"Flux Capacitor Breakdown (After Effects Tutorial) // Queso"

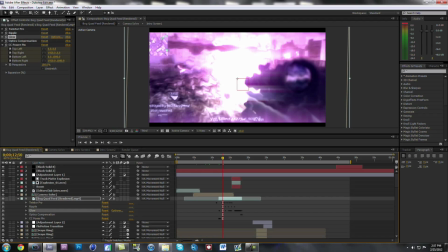4:09 And I had glow every time I shot. See right here, glow. That's what I used for every time I shot.
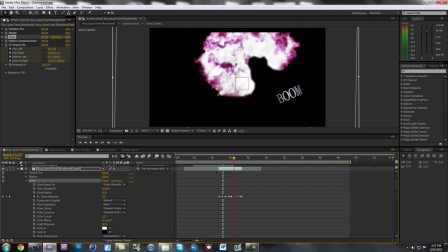4:20 I had it light up with glow, and then at the end when it was like that sound or whatever,
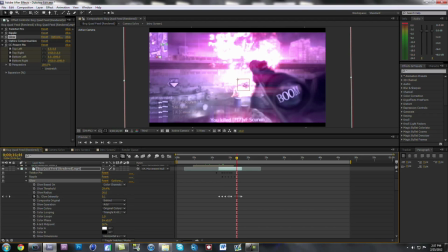4:27 I had the glow flash back and forth. And then I had optics compensation for the transition out of this clip.
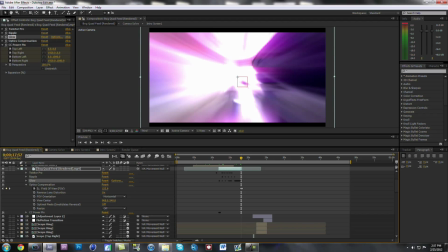4:39 That's what this is. This whole effect where it goes out at you.
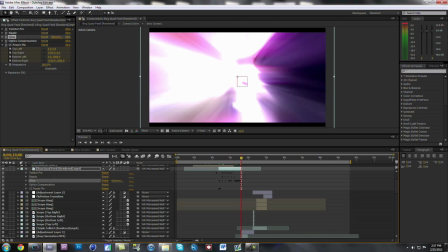4:44 And then I just had from the optics compensation, once it went out, I turned the transparency down, as you can see. And I had it basically just fade into the other clip. So that was that.
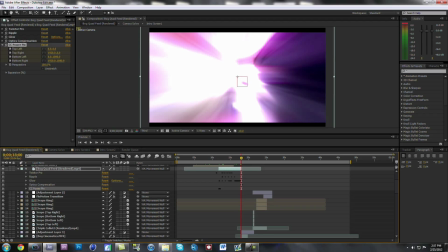4:59 CC power pin. I use this. Oh, where'd you go? Okay. I use the CC power pin at the beginning, right here. This was the thing. See how it's going down? It's a pretty simple thing. It just basically morphed it upward.
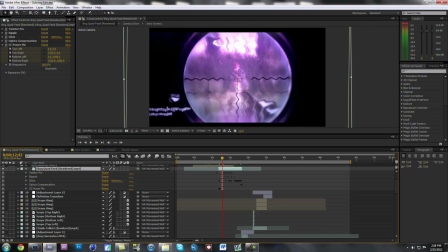5:22 From the beginning of the clip. Okay, so that's all the effects I had for there.
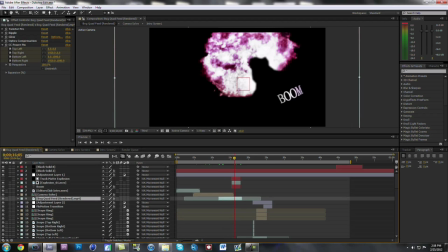5:28 Oh, also I had the explosion. So you can see right here.
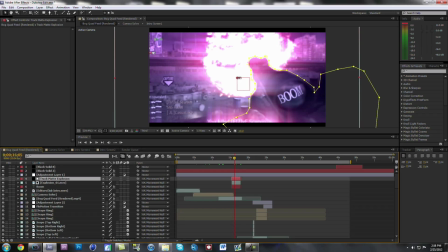5:31 And what I did for that was I made a black solid, this black solid, and then I masked out where the gun is. And then I made that a track mat to the explosion in the background, this explosion, so it would be behind the gun.
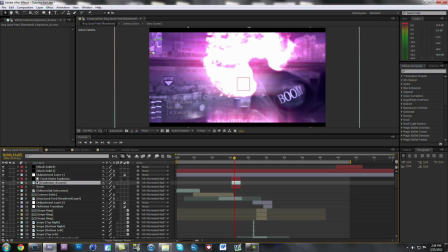5:50 And this explosion is just from, what's it called? Well, I'll show you.
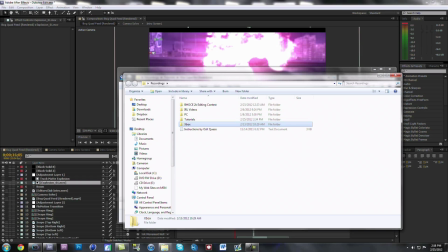5:57 Okay. Action Essentials, that's what it's called. Yeah, just have it in here. Action Essentials 2. And it gives you all this great stuff. You can look it up. You can probably find a download link for all that good stuff. Okay, so yeah, I used that from Action Essentials.
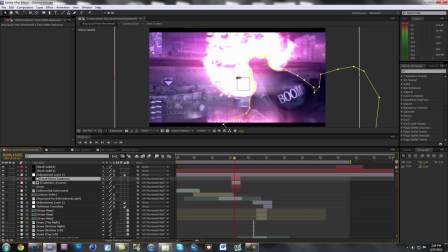6:17 I made a track mat to have it go behind the gun and look more realistic. And I also think I changed this to add or something. Hold on, let me check. Yeah, I changed it to add as well. Just makes it blend in more with it. And then I put the boom on the scope.
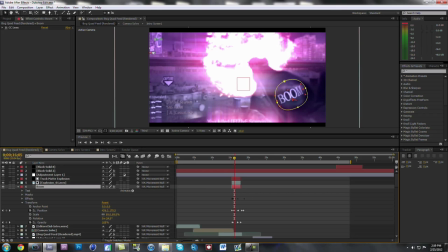6:38 what did I do for that? For the boom, I masked out around it and I put a feather on it to kind of make it fade out on the edges. And I also put, for the effects on that, I put a CC lens.
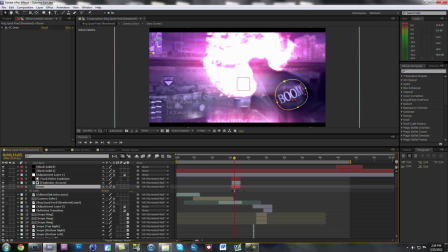6:54 And the settings I had for my CC lens are right here. Put the convergence negative, so it kind of goes backwards around the edge, so it looks like the text is really on the scope.
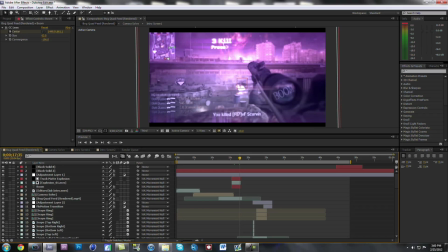7:09 And then that's it for that clip. And then I had the optics compensation go into the next clip.
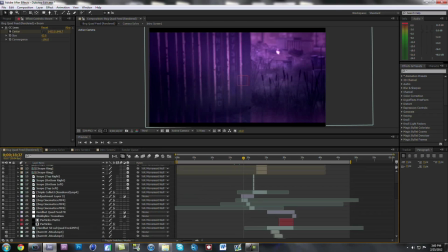7:16 And then for this, for all these cinematics, where are they? Right up here. Okay. Yeah, I got these cinematics. The effect into this cinematic is optics compensation.
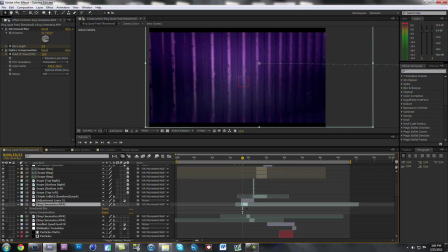7:32 I used it again. I put it back to where it was on the previous clip at the very end.
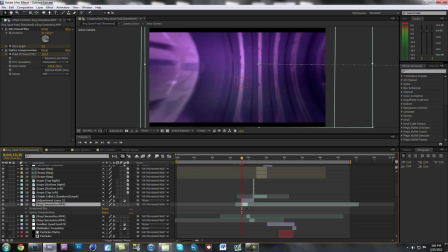7:38 And then it just kind of came out again under there.
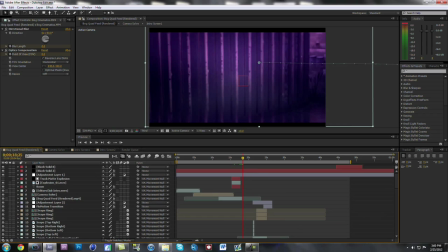7:43 And I put a glow on this adjustment layer, I'm pretty sure. Yeah. Or this adjustment layer right here, yeah. I had a glow every time.
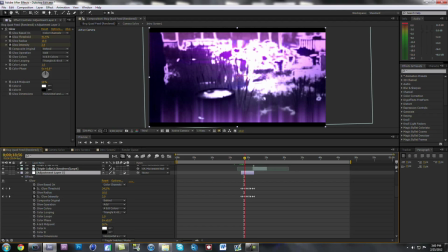7:59 See, that's that flash thing that I gave off. That flash is all from the glow effect that I used right here.
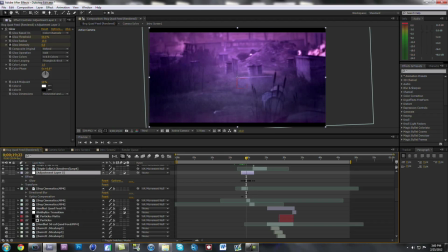8:07 Pretty simple. I just messed around with the settings. You can do that as well.